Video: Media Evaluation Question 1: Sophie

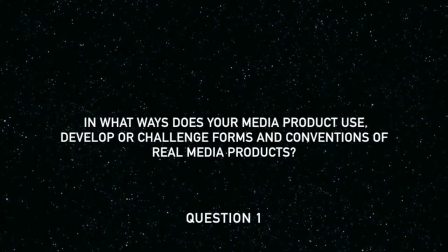Question 1. In what way does your media product use, develop or challenge forms and conventions of real media products?
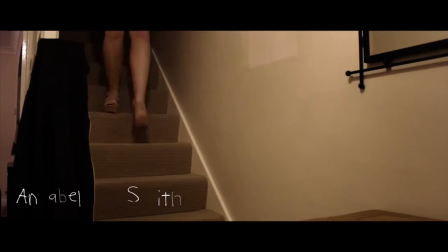In our opening sequence, we used forms and conventions of real media products by researching into films of the genre we are studying.
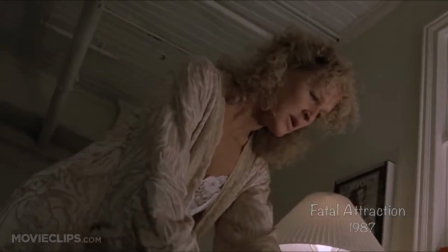For our real media research, at the beginning of the process, we looked into the opening sequences of 5 thriller films of our choice.
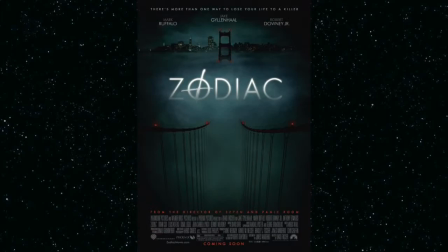I looked at the openings for Fight Club, Zodiac, The Sixth Sense, Gone Girl and Memento.
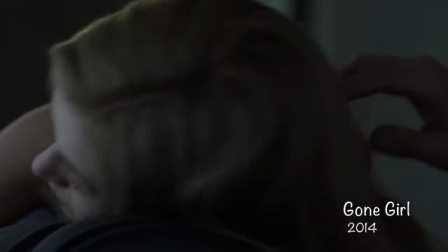All these sequences were put together using different visual and audible elements.
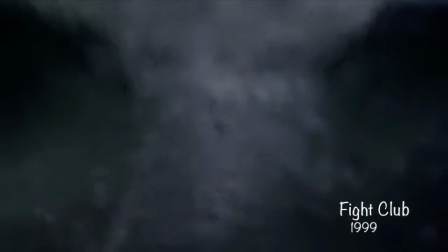For example, Fight Club used a combination of voiceover and dialogue to introduce the characters.
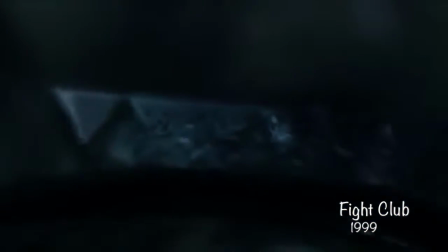The film also starts with a scene from the end of the narrative and then flashes back to the beginning.
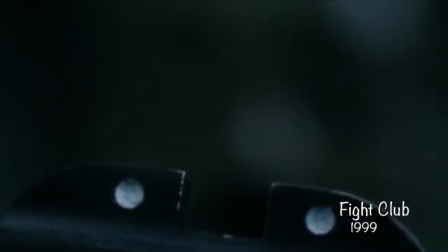This is conventional to the thriller genre as it creates suspense and builds tension to the main climax of the plot at the end of the film.
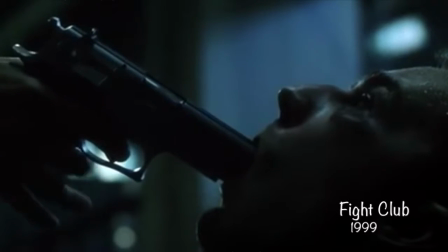This may make the viewer want to continue watching the film to find out how certain events unfold.
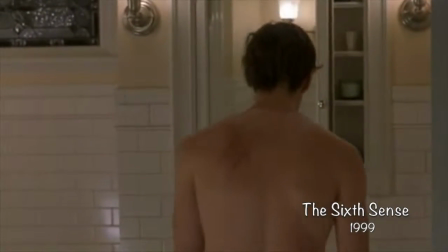Alternatively, films like The Sixth Sense and Zodiac started the film with a particular scene or event to introduce the themes of the film.
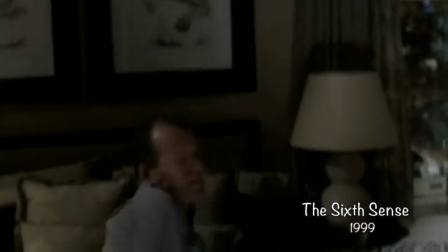Both of these included a shooting which immediately introduced the crime and mystery elements to the thriller genre.
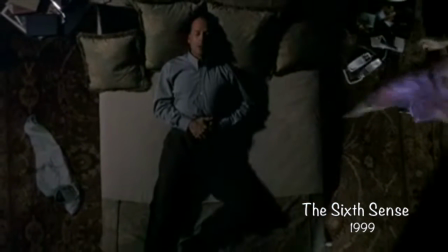When we were brainstorming ideas for our opening sequence, we had ideas leaning towards the idea of a voiceover,
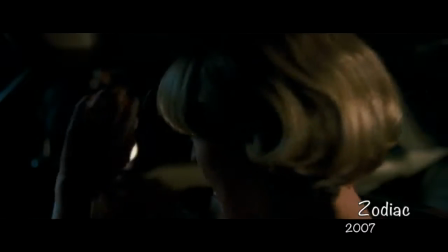but later decided to keep the audio of the opening minimal to none.
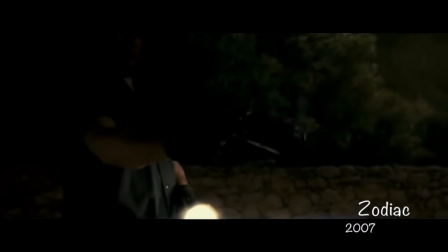We chose this as we felt that choosing a soundtrack that fit with our opening was more important and creative than dialogue from either character.
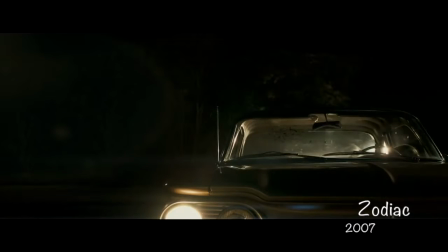It also effectively doesn't give away too much and builds tension. The soundtrack was conventional, as overlaid with the horror drone,
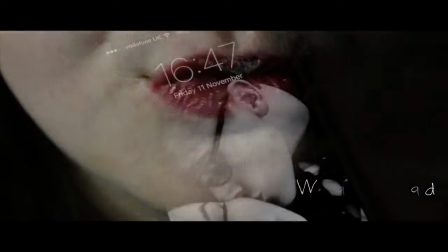it had an ominous and creepy vibe which conventionally created an increasing build-up of tension that had a crescendo at the plot reveal.
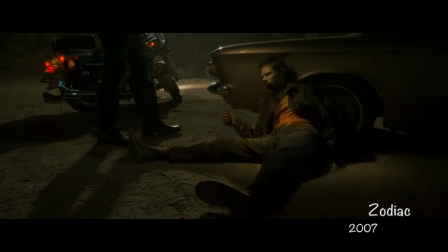When we chose our idea, we didn't want to blatantly copy other films in their style,
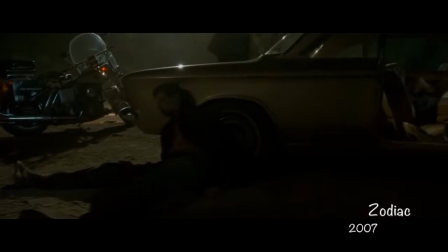and we didn't want to pick common and overused plots such as your average crime and murder mystery thriller,
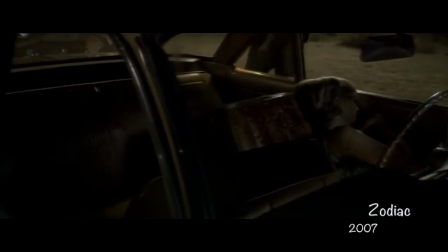as they are repetitive and hard to pull off without realistic mise-en-scene. We wanted to go for a newer and more controversial narrative,
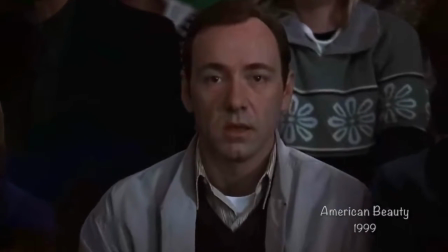which is why we were for a creepy twist on a classic stalker plot in which there was an element of predatory advances and paedophilia. The ways our opening sequence is similar to other films on the market is the use of ominous music and the visual effects such as the font of the credits. The character of the anonymous man and kidnapper remains an unrevealed identity in the opening
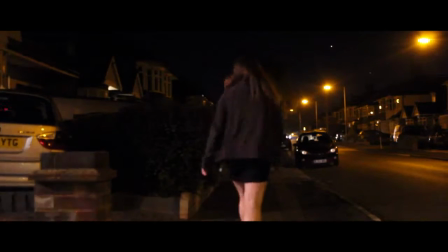sequence and has many conventional aspects to a thriller and as a character within this genre.
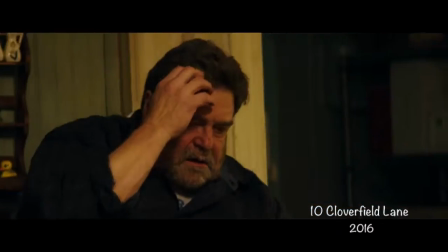We mirrored his behaviours and appearance with similarities to Howard from 10 Cloverfield Lane, who's an interesting character with similar motives to the abductor.
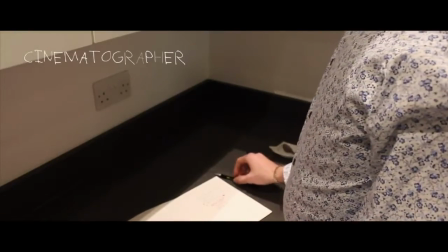However, much like in the film, the audience is misled to believe the character has good intentions or is a protagonist of some sort.
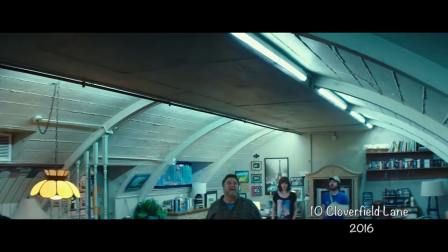Both Howard and our character are revealed to have bad intentions with the female characters.
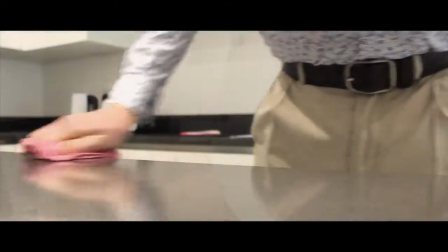We used unconventional mise-en-scene for the antagonist to mislead the audience and make him initially appear like the teenage girl's dad,
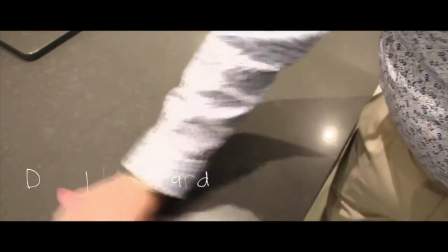despite his true sinister role.
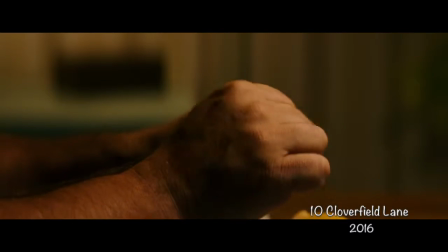We wanted our antagonist to have a realistic approach to his character to represent him as a human being and not an over-exaggerated monster,
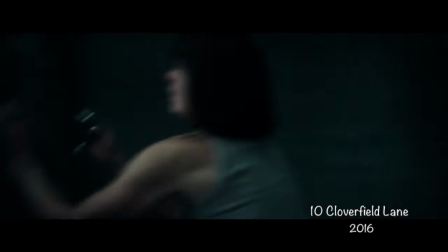which is why our subgenre is psychological.
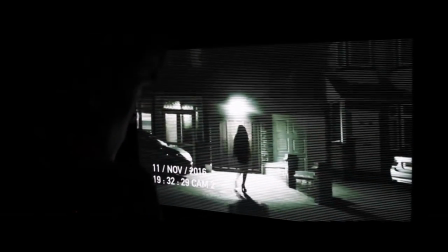As we only made the opening sequence of the film, the character developments and outcomes of his character motives aren't shown to the audience, but are implied through his mannerisms.
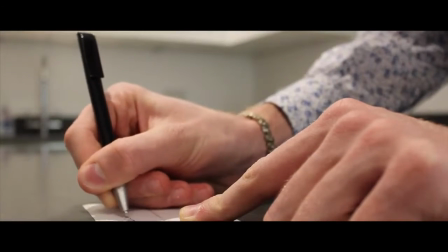In the opening sequence, Daniel's character established a number of enigmas within the plot,
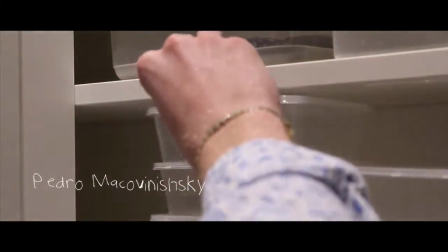such as what the antagonist's intentions were and how his character knows or is related to Zanice.
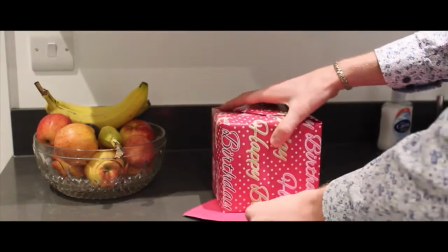We used a number of micro-elements, specifically mise-en-scene, to establish his character,
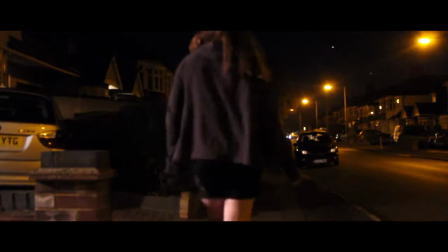and this created suspense and questions from the audience that are later revealed.
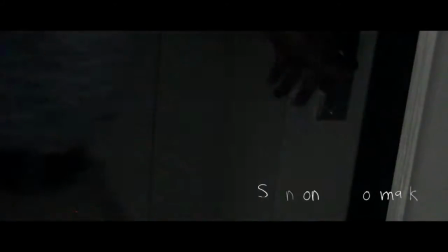Zanice is a conventional character to the genre of the thriller and the film industry in general, as she is the victim of the narrative.
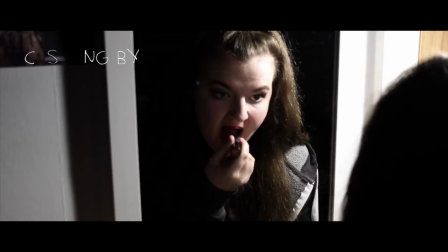However, it isn't very often that female is the protagonist and the main character of a film, so that challenges conventions.
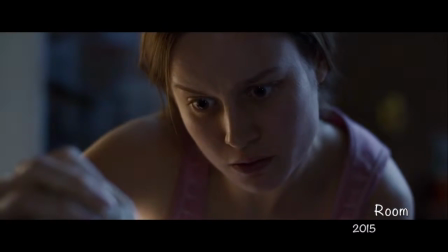Room is a thriller film that has a female protagonist who is the main character of the narrative and is the victim.
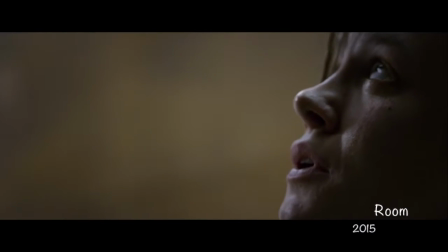However, this character is much older, whereas we chose for Zanice to be a younger age in the teenager bracket,
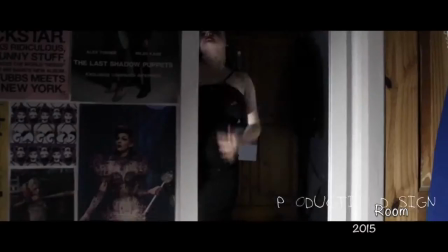as we wanted the audience of teenagers to relate to her character.
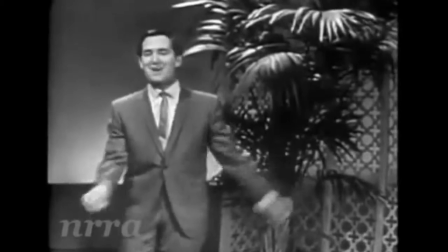Although we used a seemingly happy soundtrack, which was an uncopyrighted cover of the song Happy Birthday Sweet 16,
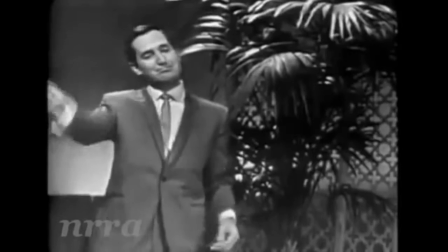we overlaid a horror drone effect which gradually built up until the end of the sequence and
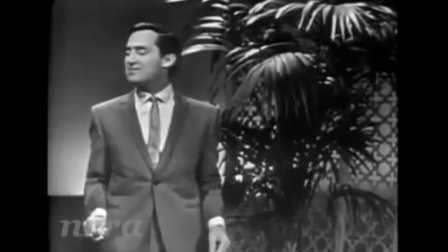climaxed at points of tension and created an ominous vibe for the rest of the film if it was
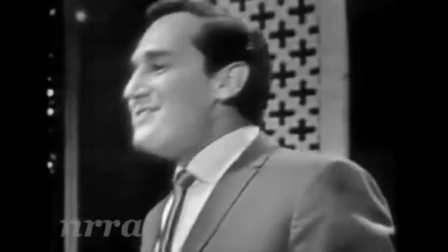real. And this is a conventional idea in real media thrillers in terms of tension building.
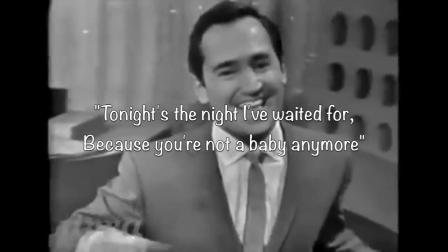It also makes seemingly innocent lyrics become dark and creepy, and if you rewatch the sequence after watching it the whole way through,
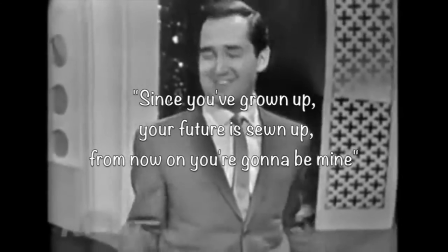the lyrics have a completely different interpretation than originally, which is much darker.
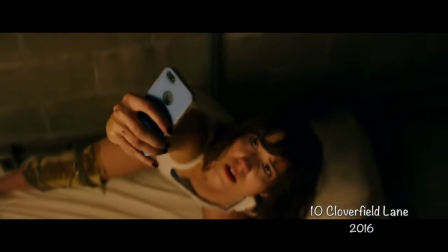The ways in which the audio of our opening sequence is similar to mainstream media and has conventions of a thriller film is the drone effect,
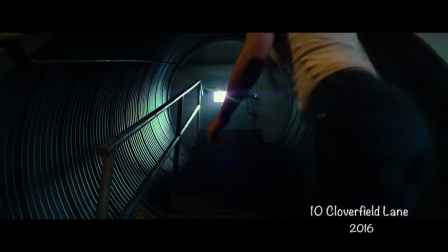as it's used in many horror or thriller genres in order to build the tension of the scenes.
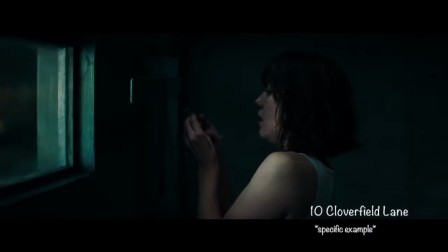No! No, no! No! Don't open that door! You're going to get all of us killed!
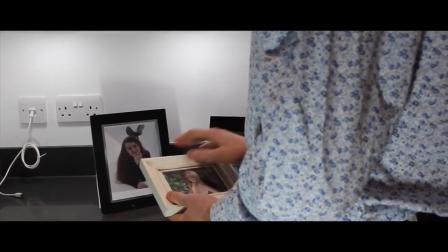However, the use of soundtrack dissonance is not commonly used in films of this genre,
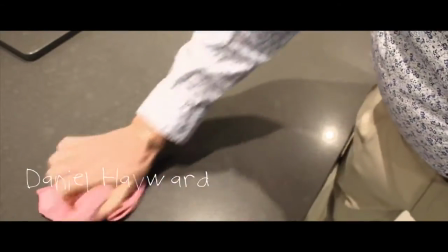but we thought it was an effective choice of music despite its uplifting tone, based on the lyrics and the creepy undertones.
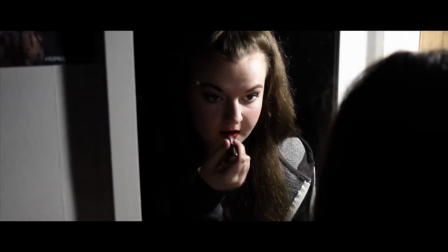A use of soundtrack dissonance in mainstream media has been used before though, for example in the drama thriller Reservoir Dogs.
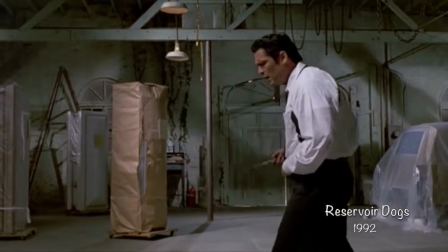There is a scene where the character of Mr. Blonde has a cop tied up in a chair and he's got a mask over his face,
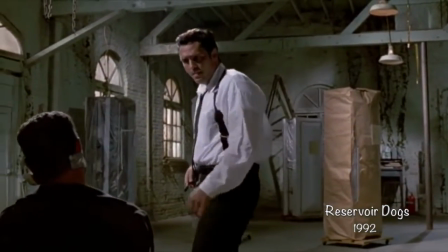and Mr. Blonde is dancing around to Stuck in the Middle with You,
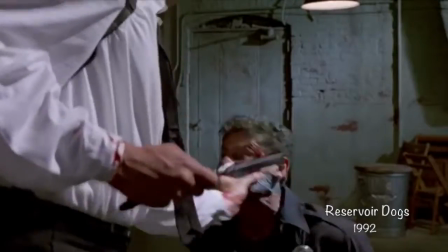and while that song is playing over the top of the scene, he cuts off the ear of the cop,
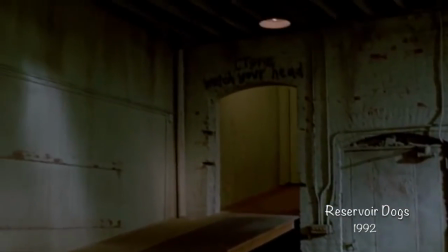and this is an example of soundtrack dissonance and the dark effect it has on a scene.
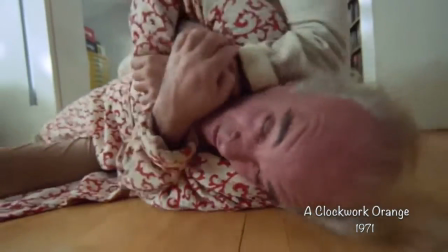Another example is from A Clockwork Orange, which is in fact a dystopian crime film.
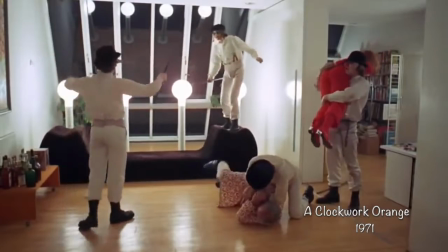However, there's a scene in which the main character, Alex,
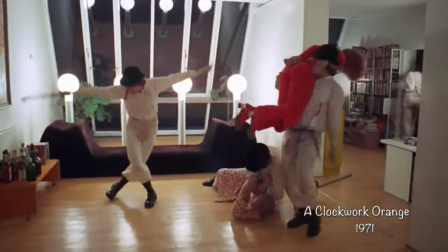and his gang have snuck into this rich couple's home,
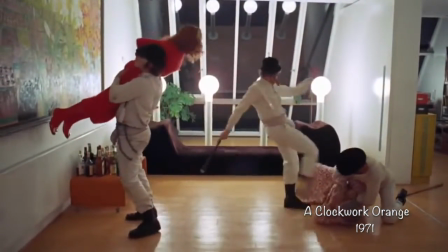and he's attacking this couple and he's about to rape the woman,
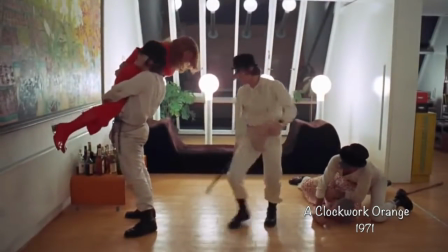and while this is all happening he is singing the song Singing in the Rain,
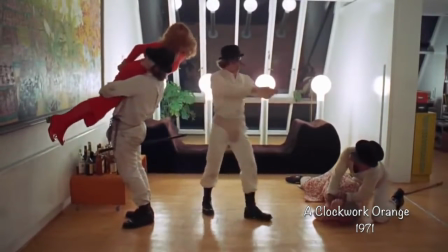which is so disturbing for such a dark act to take place while he's singing that song.
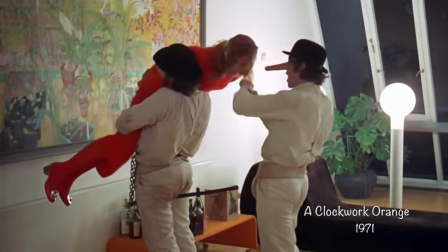And this is also an influence for our choice of soundtrack dissonance.
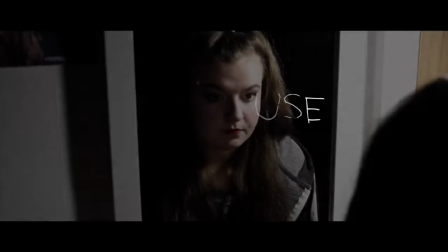For the credits we used a font called Child Serial Killer, which looks like creepy, scrawly handwriting, which could be seen as the antagonist's handwriting.
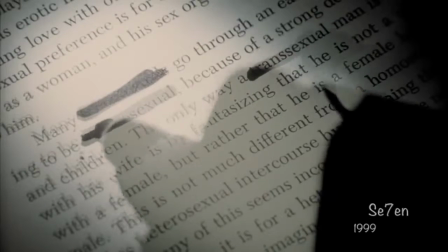This font was similar to the style of David Fincher's Seven opening sequence,
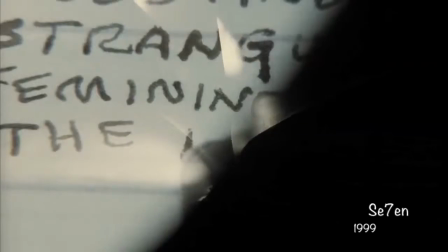and that's what inspired us to use it, and this was effective in terms of emphasising the film's genre.
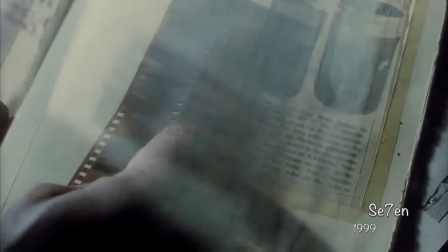It established the genre by using this creepy element to emphasise the dark nature of the film's plot.
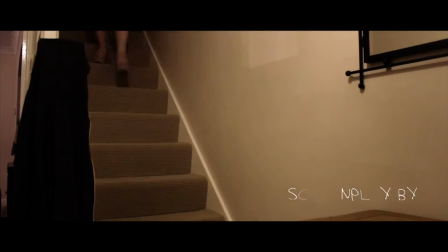The editing and camera work of our opening sequence could not necessarily be compared to any examples from mainstream media,
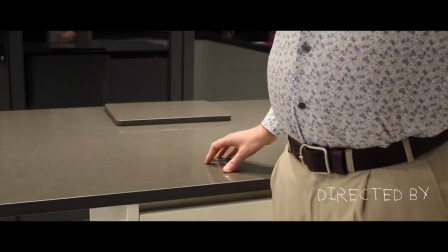as we didn't really aim to base our creative choices of production off other films,
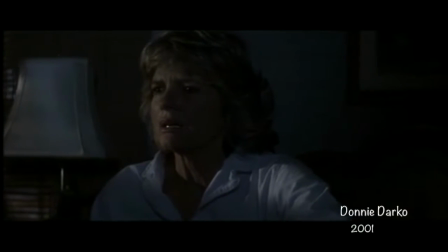and we stuck to fairly basic camera shots to maintain the flow of the sequence, and we didn't want to make it too fancy and all that.
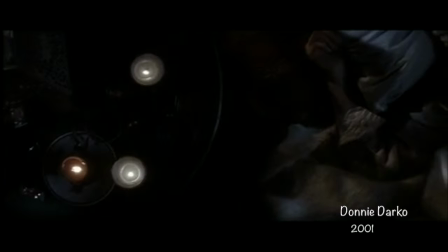And we used dissolves between characters, and this effect has been used in some films, such as the ending scene of the thriller Donnie Darko.
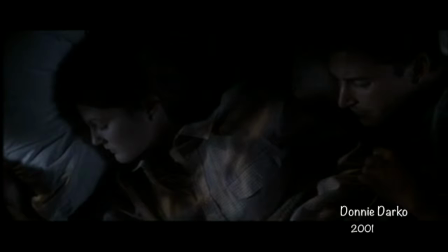We felt that the use of the dissolve,
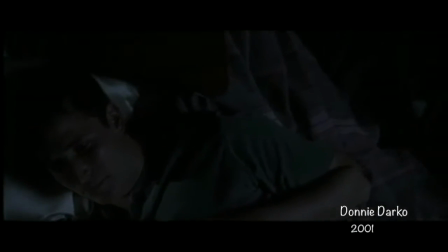much like the camera shots, helps the piece flow and brings the characters together rather than quick cuts.
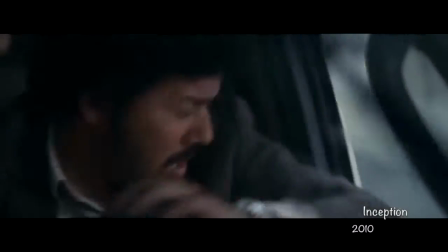We also used cross-cutting, which is conventional with thriller films, and an example of this is in the thriller Inception,
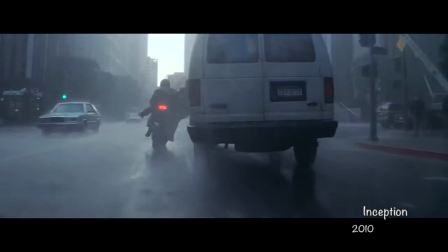and that's an example of how we did use forms from a real media example in our own product.
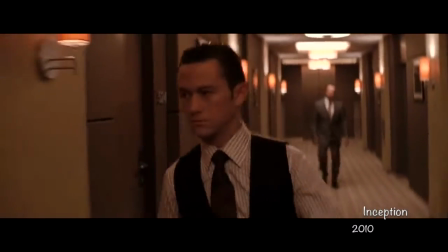And I feel like we didn't necessarily challenge forms from other media products,
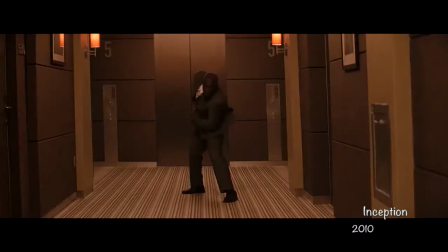but we mainly just developed our product from what we felt was most visually appealing
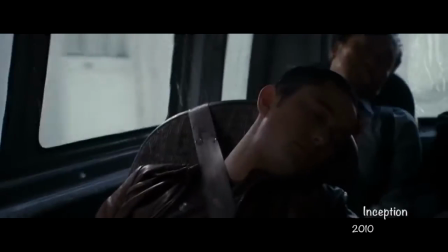and would work best for the theme and plot we were trying to present.
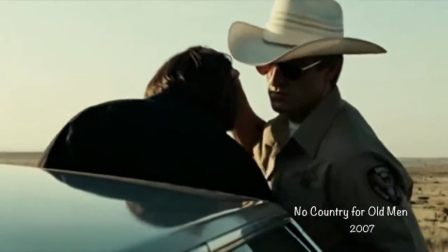Although we used similar elements such as cross-cutting rather than quick cuts, we used gradual dissolves, which are less common.